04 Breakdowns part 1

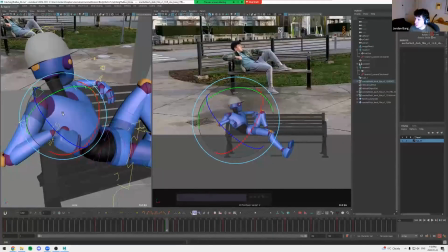Pushing the shoulders down.
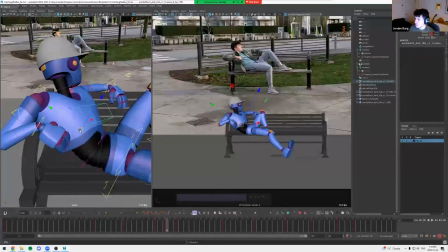Oh, there, I got a bit of an arc, so now I'm coming like this way and then back. Cool.
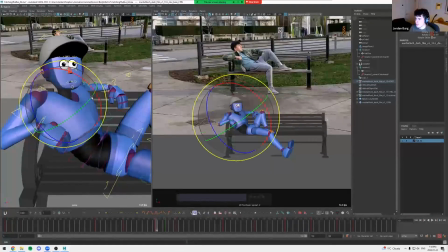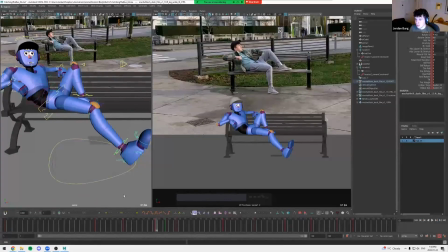Maybe we can bring the foot in. No. I want to distract from the head.
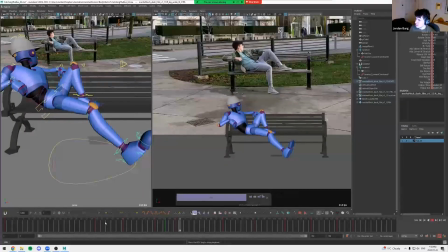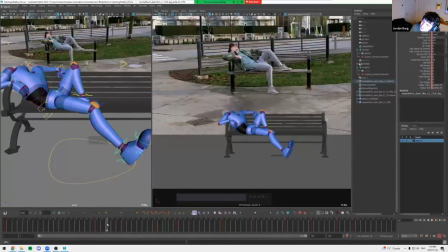So now that I'm watching it, the chest is maybe it's still too distracting. I really want this to be like about the head. So it might even be like a pose issue.
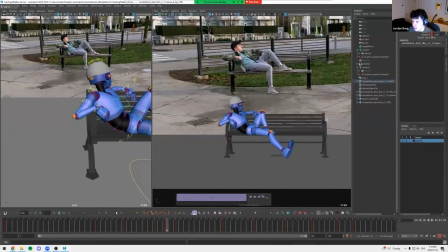Um, so maybe actually, oops. Oops. Maybe I actually just need to
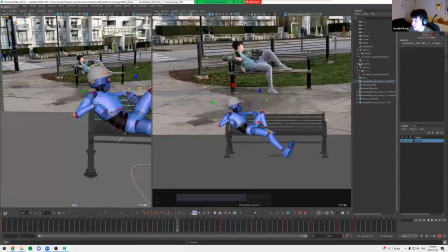fix my golden pose. Keep the chest not moving a lot. Oh, whoops. Okay. Getting a little confused.
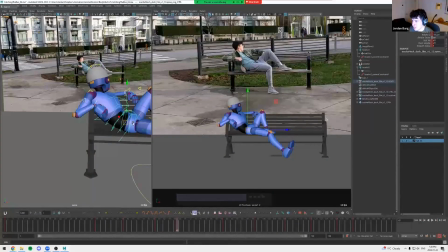Here we go. So just back to my golden poses, just going to tweak this a little bit. It's kind of what I was showing at the end of last week's class, where if you move everything that looks bad, you want to kind of start from the main source of the movement and have everything kind
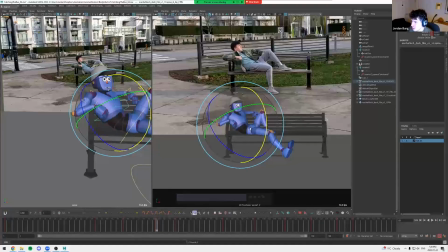of dialed down as you move through the body. So I think there's a little too much movement happening throughout the rest of the body here. So I'm just going to tone everything down a little bit.
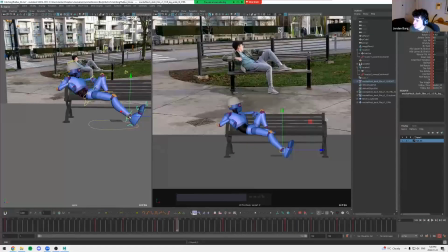So let's keep this foot pretty much stable. This knee stable.
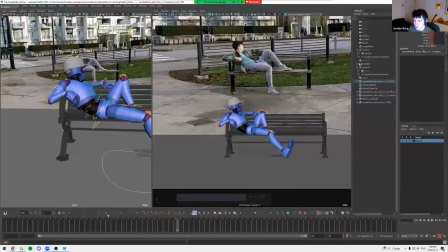Is this? Oh, okay, that wasn't helping. So the spine, let's keep it kind of the same.
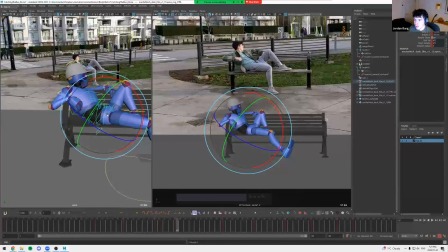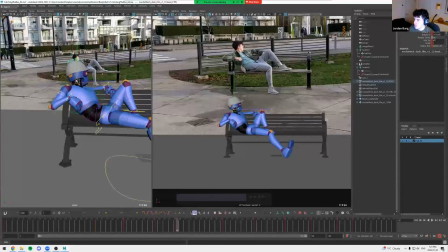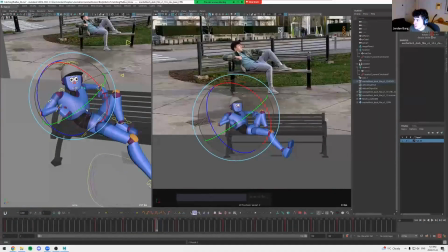Cool. And then just gonna keep the shoulders a little more still.
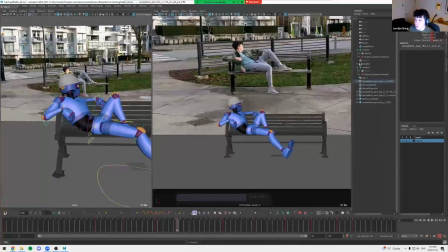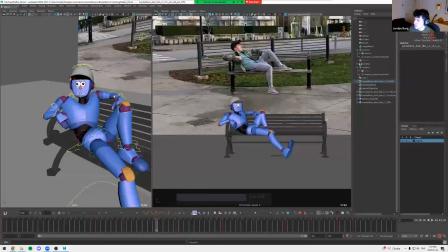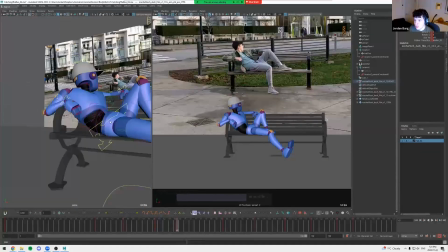Okay.
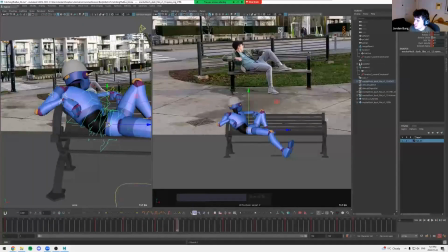All right, so I think this is better. Now the lower body's like not really moving, and then the head is like the chest is moving a little bit,
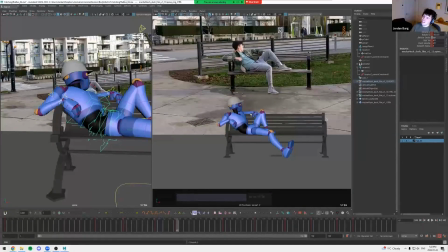but it's really just the head. So, okay, like that.